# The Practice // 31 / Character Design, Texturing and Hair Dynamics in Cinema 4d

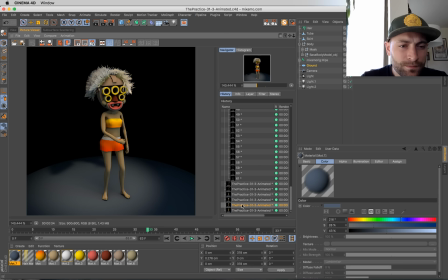2992s
Hmm. Still trying to get this color balance right. I'm still not totally loving it.
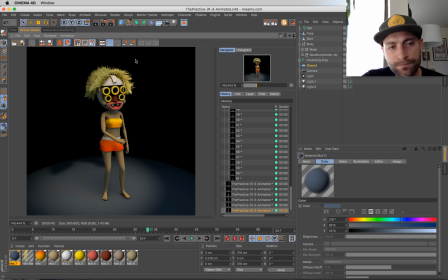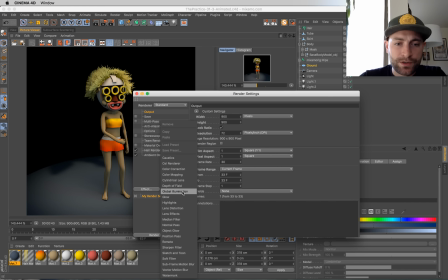3013s
It might be a matter of turning on GI, which, you know, I try to avoid. But the shadows are a little harsh too, so. Oh. See, Radiance Cache, Preview.
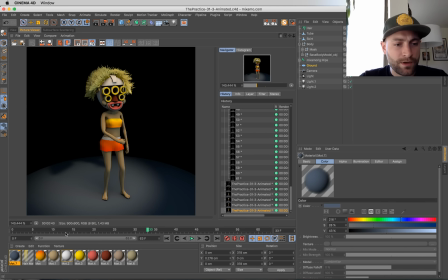3033s
I just turn this stuff on the lowest possible settings. So we've been dealing with about a 40-second frame per frame render time, so let's see what GI does to that.
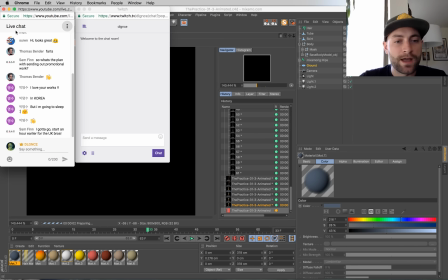3041s
I bet it'll add about a minute.
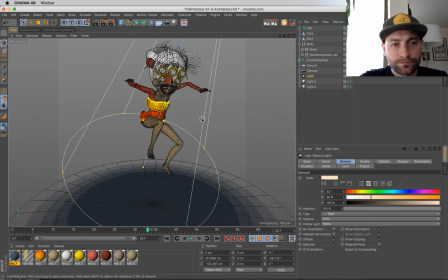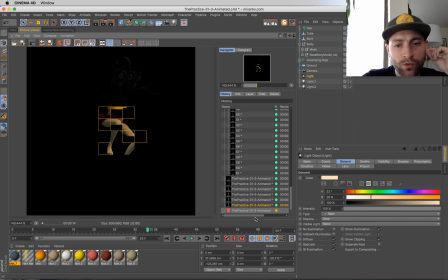3051s
It's definitely going to make the subsurface scattering look a little more realistic. It's definitely going to make the light carry a little further.
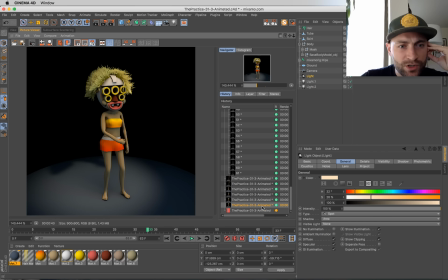3059s
See what it means for those deep shadows and sort of the recesses of the mask.
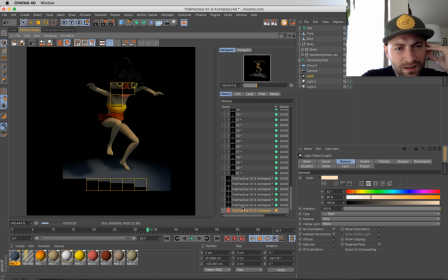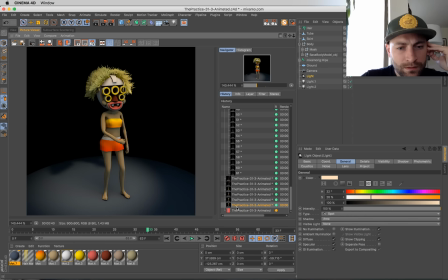It's actually helping a bit with the look of the hair too, I feel like.
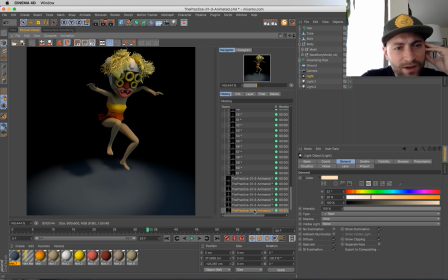times. Didn't kill the render times. Only added 4 seconds. That does not seem right.